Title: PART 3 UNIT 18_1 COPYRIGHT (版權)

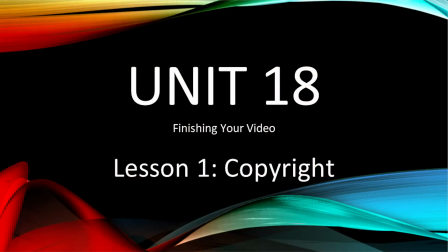13s
and welcome to Unit 18, Lesson 1, Copyright.
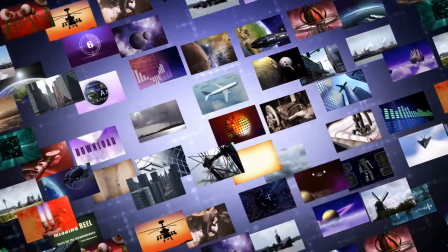18s
My name is Dina, and here we will discuss how and where to get supplementary content like B-roll and background music,
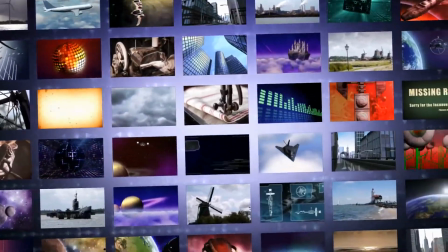26s
as well as a brief discussion on copyright. You want to make sure everything in your video is safe and good to go before sharing.
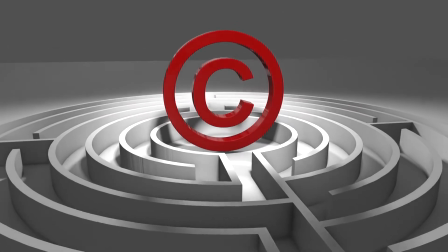36s
So, without further ado, let's jump right in.
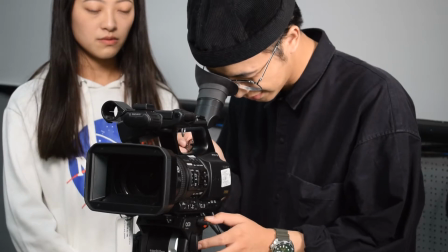41s
The best way to get B-roll is, of course, to film it yourself.
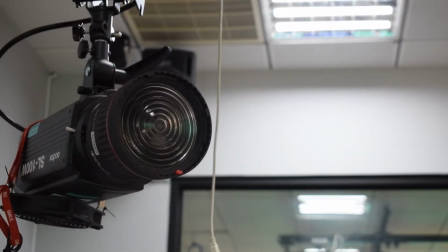47s
Pre-production planning should make it pretty clear what kind of B-roll you will need.
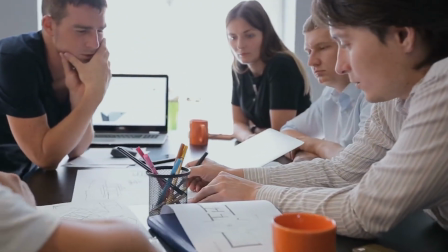53s
For our marketing lab promotion video,
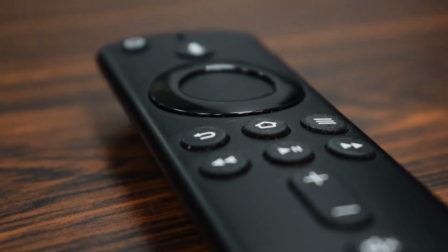56s
we knew we would need B-roll to help emphasize all the equipment that our main character was seeing.
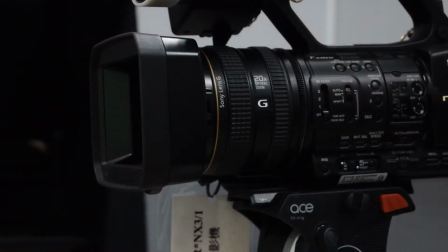63s
So, we shot lots of close-ups of all the equipment,
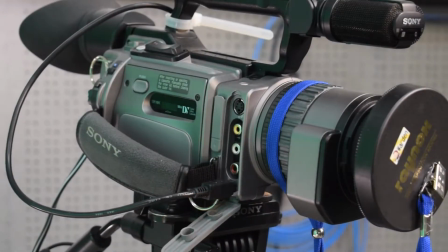67s
as well as wider shots that showed more of the lab and how the equipment is actually used.
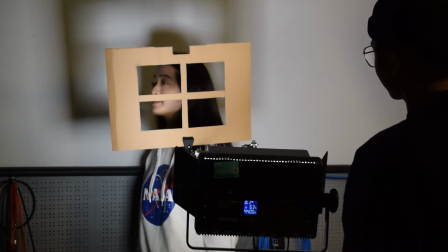74s
Another place we needed B-roll for was to show the different functions of the lab,
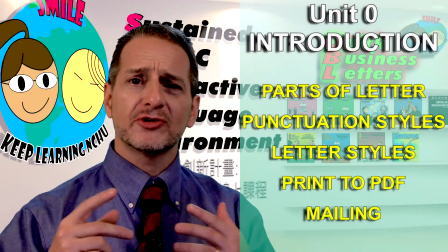80s
like teaching and experimental purposes.
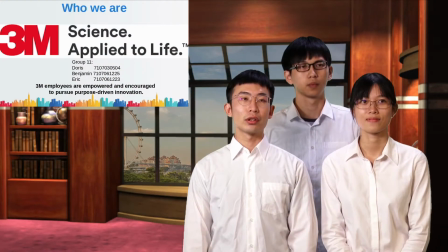84s
For that, we pulled actual examples of professors who have
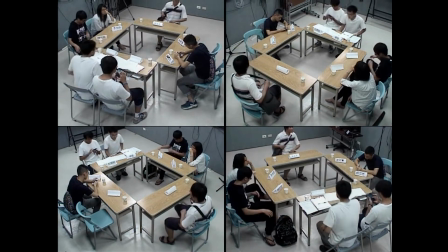89s
used the lab for their classes and real students who made project videos.
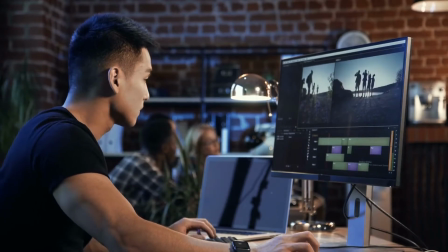96s
Using B-roll is an essential part in editing projects, and especially non-fiction,
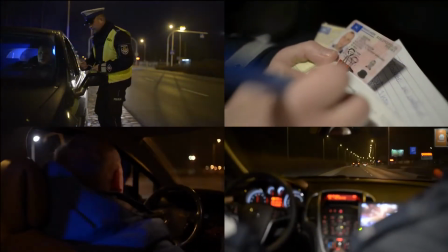102s
because it helps the audience better understand a character's viewpoint,
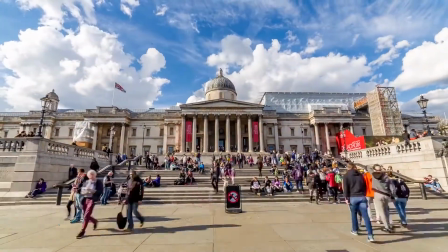108s
establish a location, or illustrate an abstract concept.
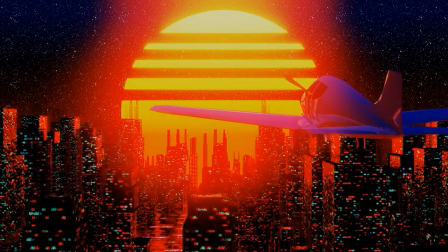115s
However, let's say you're not able to shoot a certain scene.
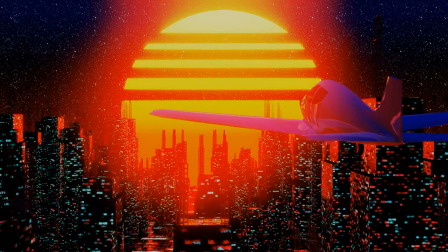120s
For example, this background for our green screen scenes,
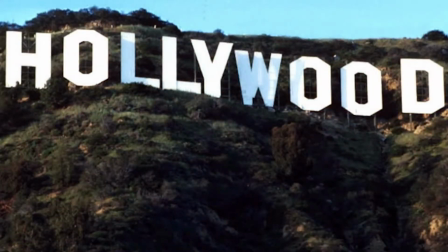126s
the Hollywood sign, and red carpet.
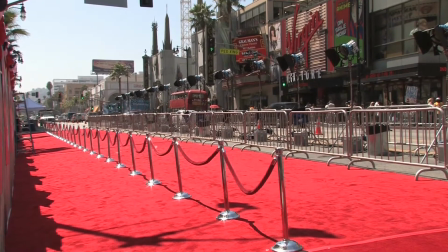130s
There's no way we could actually fly all the way to California just to film these 1 or 2 shots.
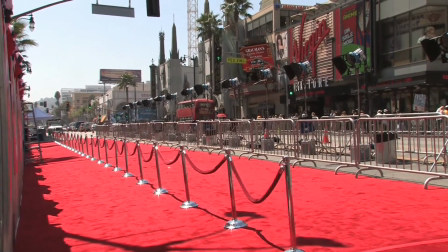139s
So, this is where stock footage comes in.
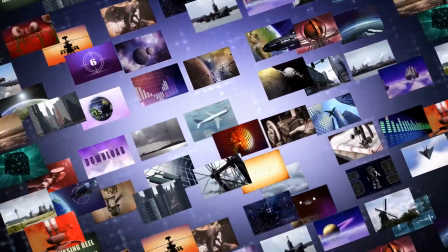145s
When most people think about where to find ready-made photos,
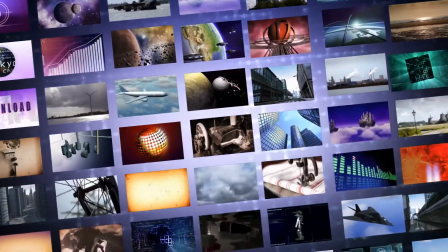150s
videos, or music to use, they might just use Google or YouTube to download something, right?
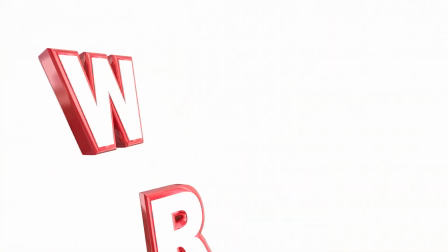159s
Well, using things without permission for any sort of project is, at best,
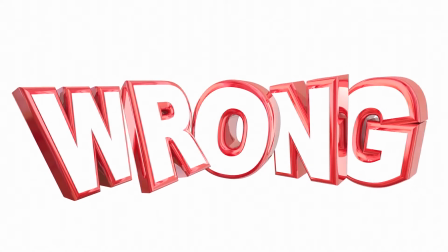167s
rude towards the creator, and at worst, going to cost you a lawsuit.
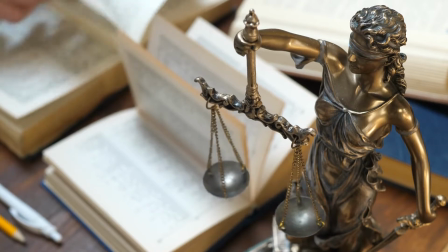173s
Everything comes from somewhere. If you didn't shoot or make B-roll,
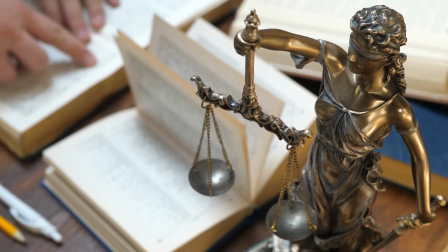179s
or need something that you are unable to film yourself, you can find places online that offer stock footage.
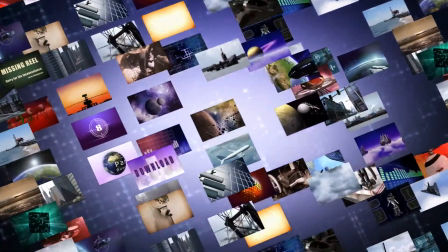189s
Stock footage, by definition,
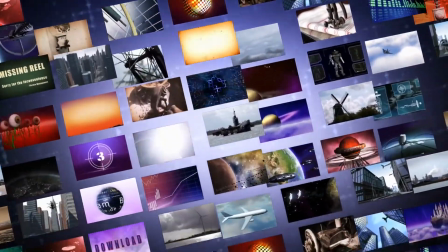191s
means that it is a piece of content that may not have been shot for a specific project.
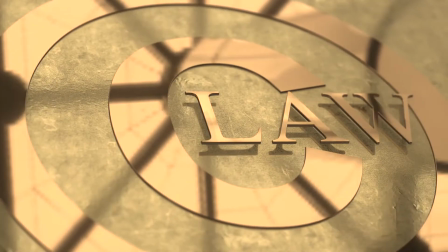199s
It could have been filmed in advance, or as outtakes from a larger project, or something like that.
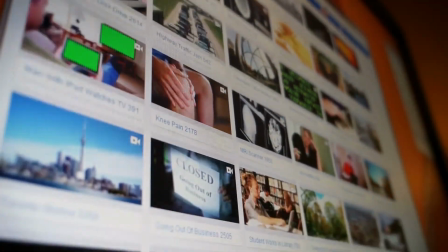207s
They can fit whatever needs you have, but all the footage still takes time and resources to make.
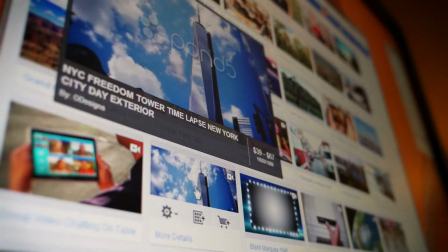217s
If you choose to use stock footage or photos, it means that you will be using content that somebody else shot,
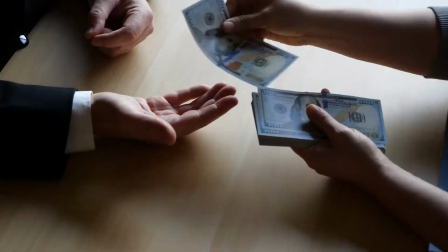225s
which means that the creative rights belong to them, and they decide what is okay and what is not.
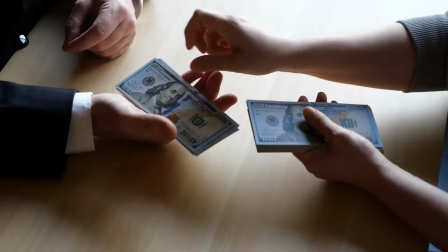235s
Using footage without permission or without licensing it,
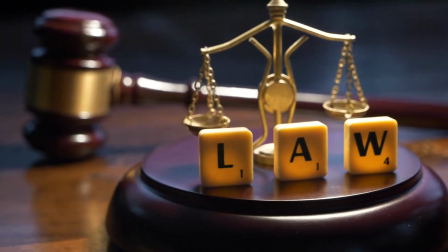240s
especially on a project you could profit or make money from, could actually cause lots of problems.
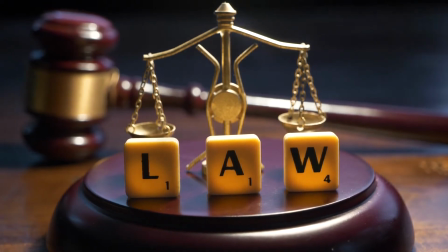248s
Music is even harder to make, and as a result, has even stricter laws to protect the original creators.